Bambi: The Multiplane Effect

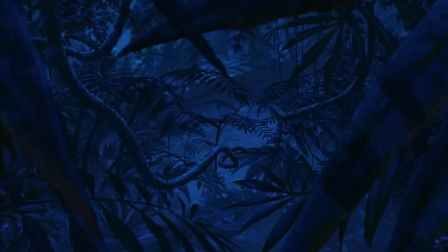(0:06)
At times in Disney's animations, and especially in opening shots, we're made to see the picture from an oddly real perspective.
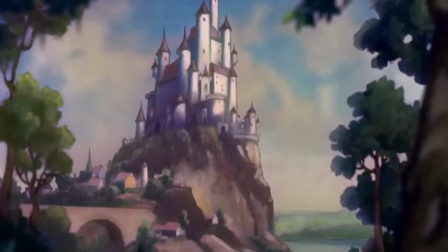(0:13)
Distance and depth are more defined, and a natural parallax is formed.
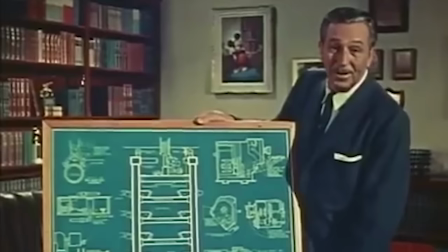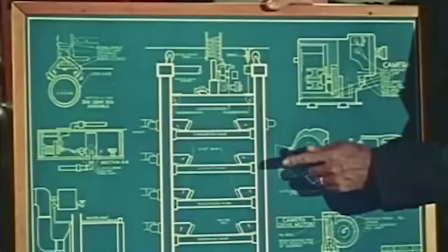(0:25) This is the plan for a super cartoon camera. We call it the multi-plane camera.
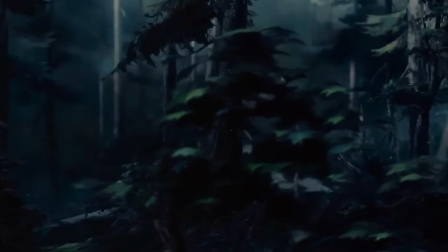(0:33)
To explain, let's take a nice long look at Bambi's opening shot. We open in a woodland seen tracking through the trees.
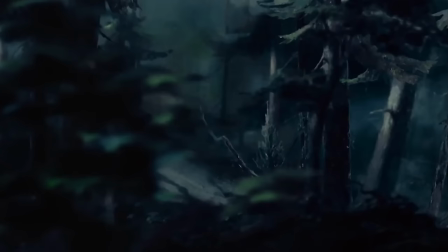(0:41)
Notice the trees are organized in varying distances. Closer trees move through the shot faster than those behind them and so on revealing multiple layers.
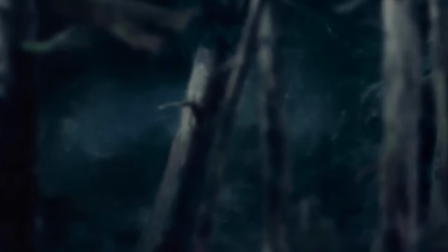(0:51)
Depth of field is shown by some closer trees appearing out of focus with trees behind them in focus.
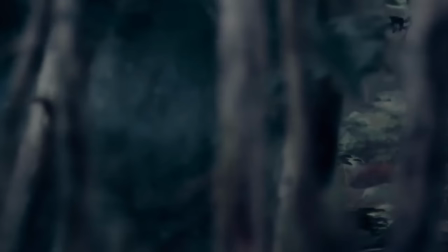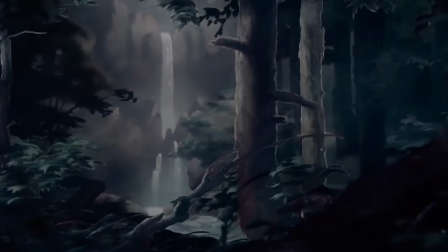(1:04)
The waterfall in the distance tracks much slower through the shot giving a natural perspective of distance,
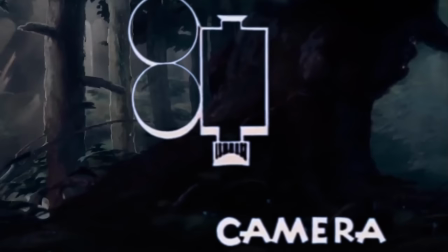(1:11)
thank the multi-plane camera.
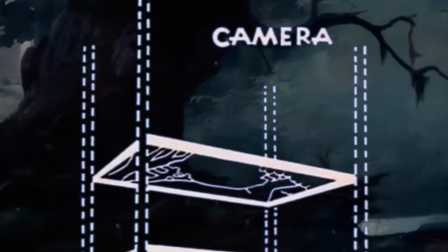(1:14)
It moves as many as seven transparent layers of artwork across the camera at different speeds and distances from each other. This is what generates that three-dimensional feel.
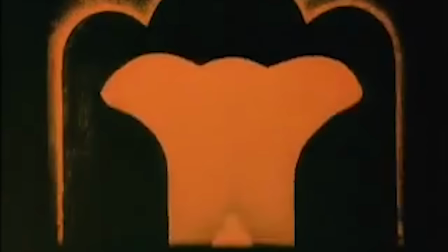(1:27)
German filmmaker Lottie Reiniger was the first to experiment with multi-plane in 1926
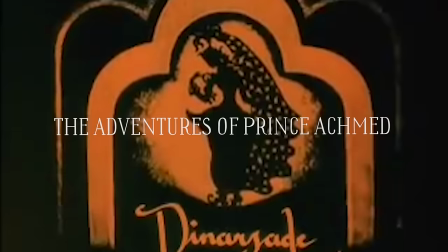(1:32)
using silhouettes to form layers for her animated feature The Adventures of Prince Ahmed.
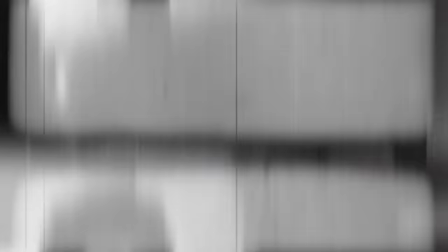(1:39)
Later, in 1933,
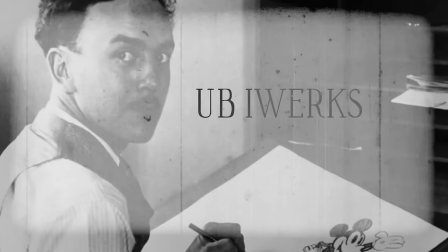(1:40)
former Disney animator and director, Ab Iwerks, developed what would be known as the Multiplane Camera, which he made up from parts of an old Chevrolet.
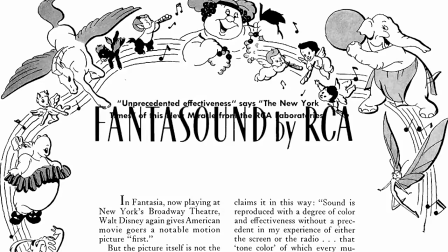(1:50)
The most famous version was invented by Bill Garrity, for Disney, the same man responsible for Fantasia's sound system, Phantasound.
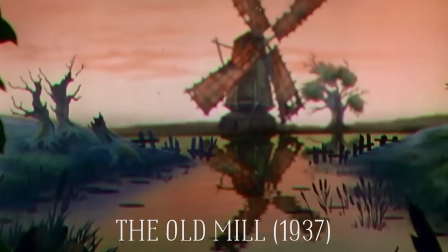(1:57)
With this development, the studio was able to use it first in their short animation The Old Mill in 1937, winning them an Academy Award.
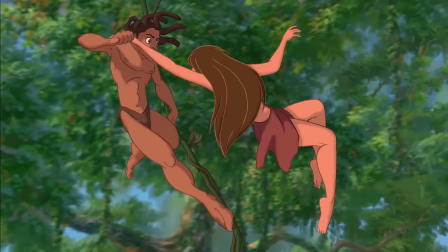(2:05)
Since then, animation studios have been using it on the regular, up until the 90s when it was recreated digitally.
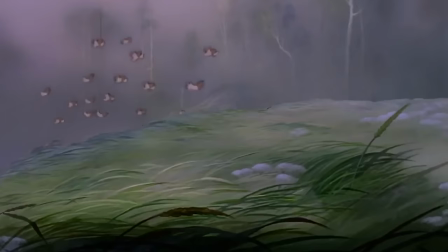(2:12)
While Multiplane was used in Disney's first four films, you can see it most clearly and most frequently in Bambi.
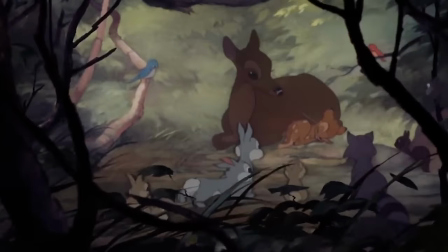(2:20)
Not only is the effect present in the opening and closing shots, it's seen in our introduction to the title character,
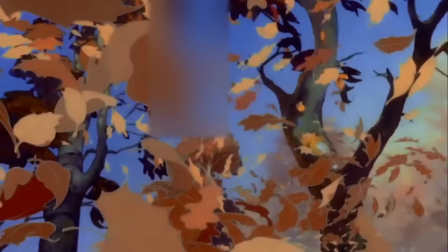(2:26)
to the great prince of the forest, to various transition scenes, musical numbers, tracks,
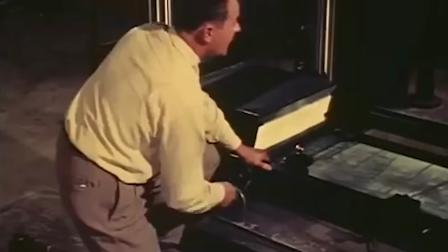(2:31)
zooms, pans, the whole nine yards, a lot of work for the Disney staff.
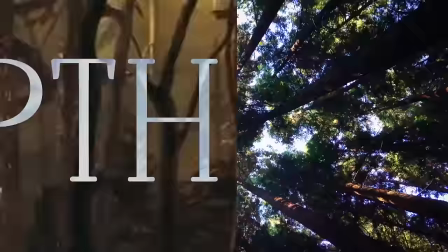(2:37)
So what was the purpose for their extensive use of multiplayer in Bambi? Well, the effect builds depth.
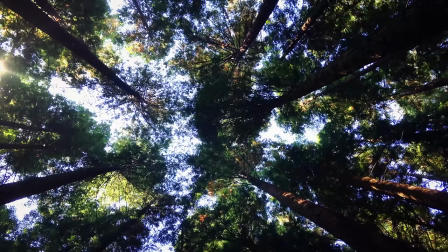(2:44)
It plays with an audience's immersive experience. The woods are busy and thick with trees and shrubs. In order to bring truth to a woodland scene, we have to see the nature in its natural form.
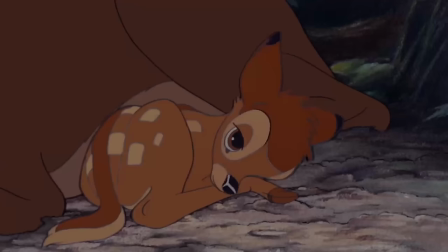(2:56)
The simple goal for the audience is to stay in the woods from start to finish, to be part of the birth and the love and the danger.
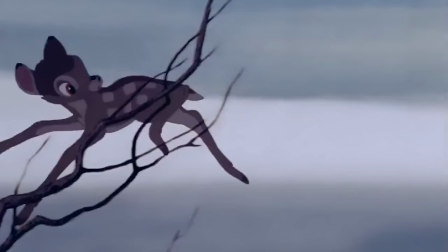(3:05)
The film's villain, known only as Man, is never seen on screen,
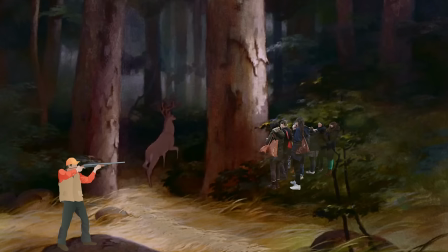(3:09)
so to separate us as humans from the villain, we're placed within the dense thicket that the animals call home.
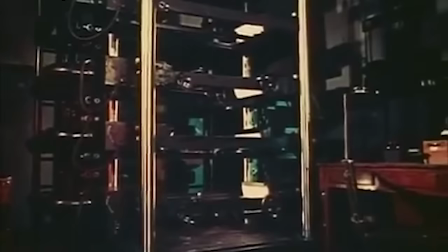(3:16)
With a multi-plane camera, we essentially become a layer ourselves.
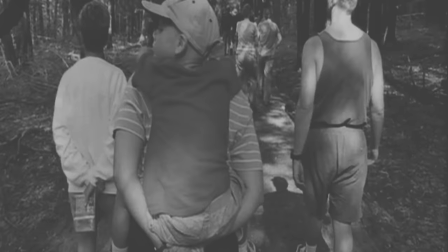(3:23)
Of course, today we take the technique for granted, just like when monochrome was replaced with Technicolor and analogs are passed by digital.
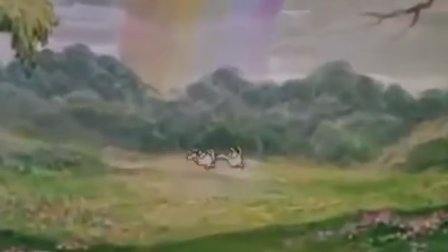(3:31)
Now, it's hard to comprehend just how much this one-concept advanced animation,
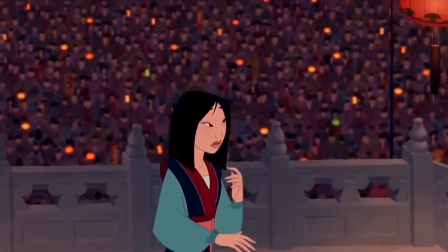(3:37)
from a crude, limited art form to an infinite world of its own.
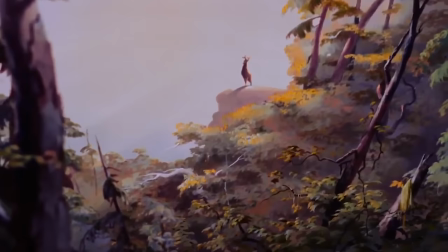(3:41)
A world that we, the audience, continue to inhabit as another layer,
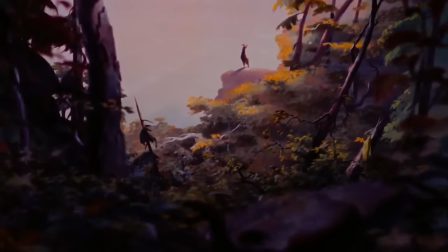(3:47)
merging our reality and Disney's imagination.